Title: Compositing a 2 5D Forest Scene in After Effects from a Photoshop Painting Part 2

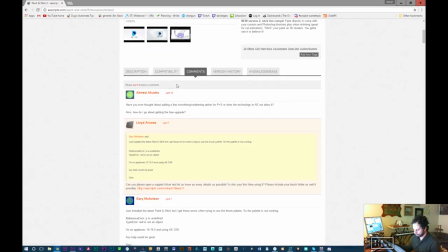I won't get into this thing right now, but I definitely will pull this in.
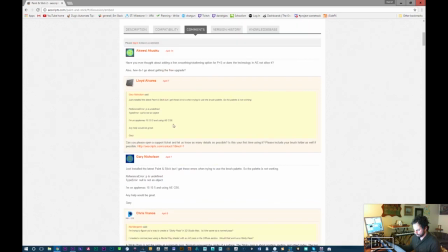Who made this?
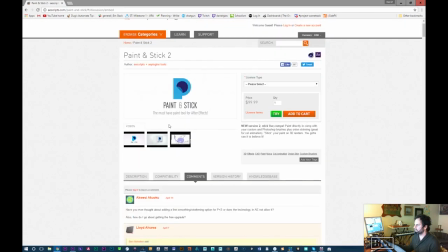Cool, this is awesome. Great, thanks. Thanks, Colin. Once again, saving the day.
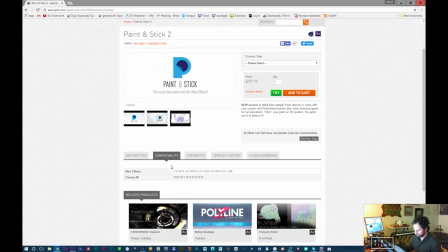One comment at a time.
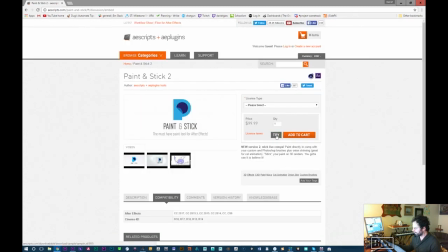Cool. Sorry. I'm gonna definitely, I'll try this one and grab it for sure.
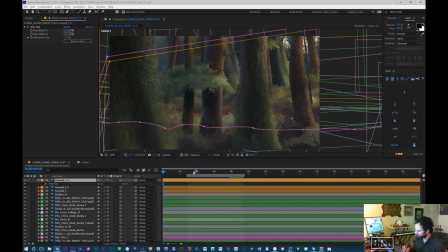That'll help with the shadows. So I don't have to worry so much about fighting with those shadows.
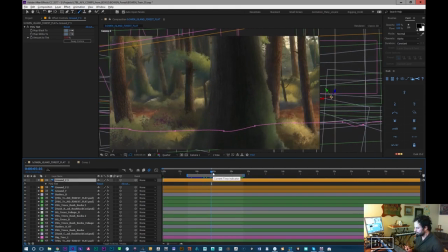It is $99, but as you know, we're a little studio here, so it's not prohibitive, cost prohibitive for us.
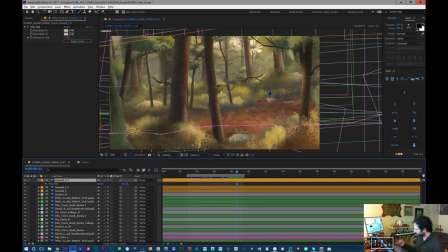That's a great value for the cost. But I do realize that not everyone can afford that.
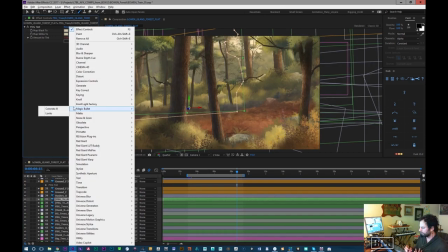But that being said, you know, those are what the then you have to just deal with what's under the hood of After Effects,
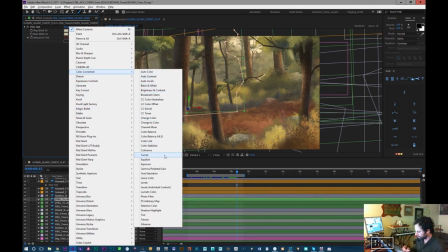which is the unfortunately the more manual process, which can be very frustrating.
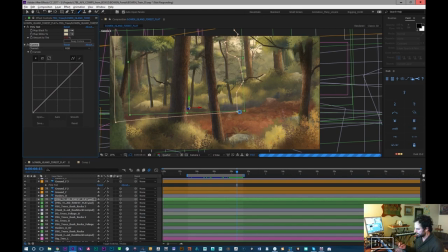So right now I'm just fixing this tree because I feel like these trees are really too dark. They're sitting kind of in this cool dark realm, but something's happening. I probably have to purge out my RAM.
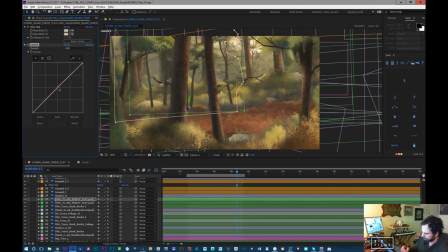Yeah, this is running super slow and chunky. Unless it's stuck. Yeah, that's what it did. It does that thing sometimes where my Cintiq, it doesn't let go of the.
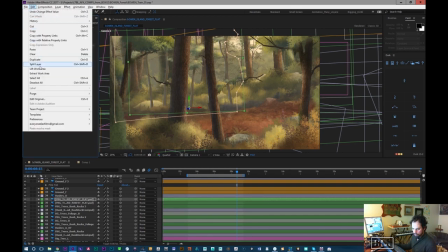It wants it, so I'll just purge this out. I'm not sure why that happens.
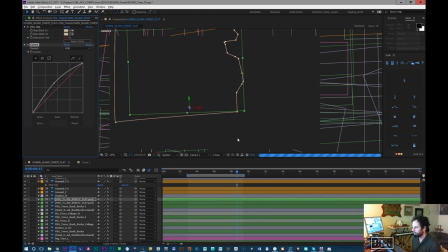So I want to just tone down the blue. There's a blue lit edge on those trees.
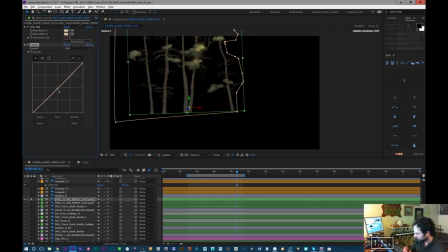I'll probably isolate them here. Okay, and I'm going to turn this fog off for now so I can just look at them on their own. Bring their contrast up a little bit. And I want to kill off that blue in the bright zone. So I'm just going to pull a little bit of blue out of the highlight area just to warm those trees up.
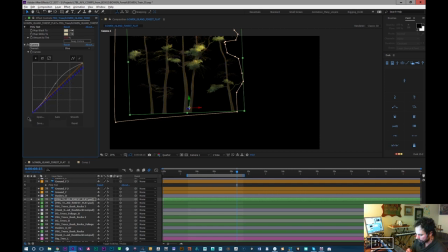Let's just pull it. We'll pull it all the way out. What this will do is this gets the trees, because these trees were originally designed to span the whole thing and they go from a cool to a warm.
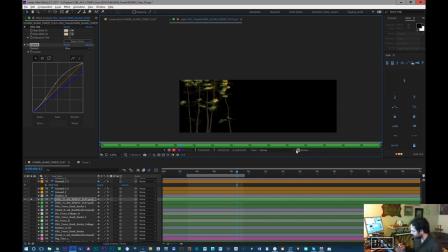But what I did is I broke the whole thing up. So you can see that's the actual thing here.
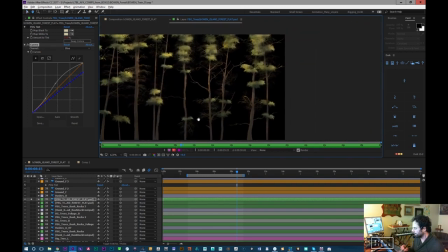And these trees go from this kind of more of a cool space to a warm space because they were designed to work across the whole scene, but it didn't quite work that way.
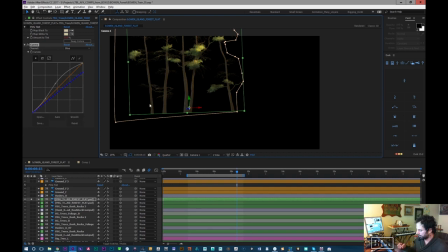So I've had to modularize them and cut them apart, which means I then have to modify how they look and treat the colors a little bit. Might bring a little more red into them. Cool. That might be too red now, but let's just have a look and see if they sit a little bit better.
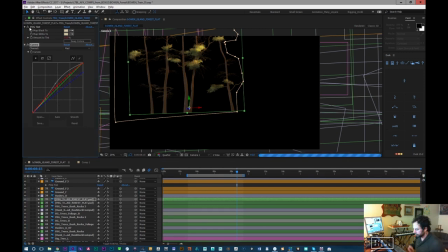Put the tint back on. I should probably do the curves before the tint, actually.
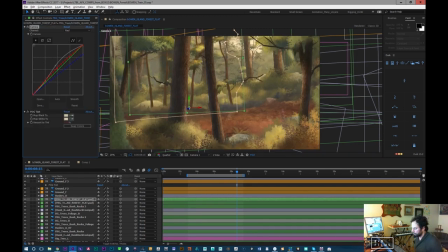So I don't want to push on top of the fog. I want to push underneath it. So that's warmed them up a lot, so they don't feel so bonk like these cold little gray objects in the middle. I think they're probably a little bit too bright now. So just pull this bump down a little bit.
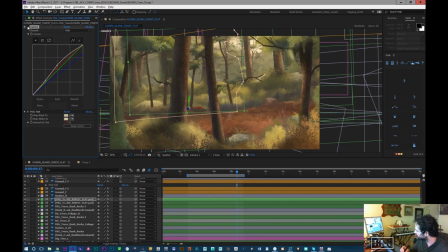Cool, I think that looks lots better. Yeah, see that? So those are really gray and cool. And with where they're situated, because there's a bit of this clearing, so I pulled out some of the big trees and there's all this light pooling right here. I want to keep them a bit warmer.
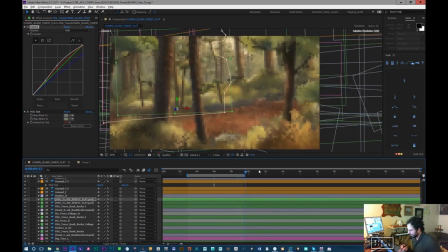Okay, I really do have to work on my light zoning though, because right now, if I squint, things are pretty messy.
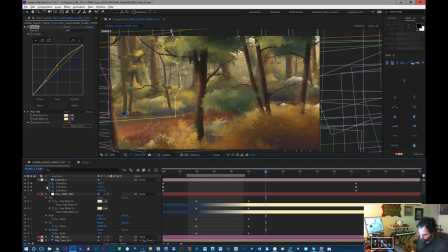Like there's just stuff all over the place. It's kind of like an explosion of brights and darks and cools and warms.
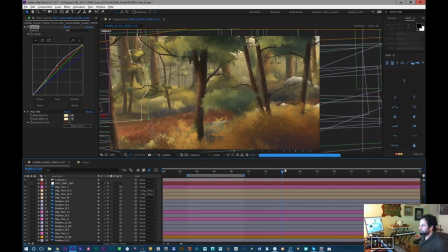So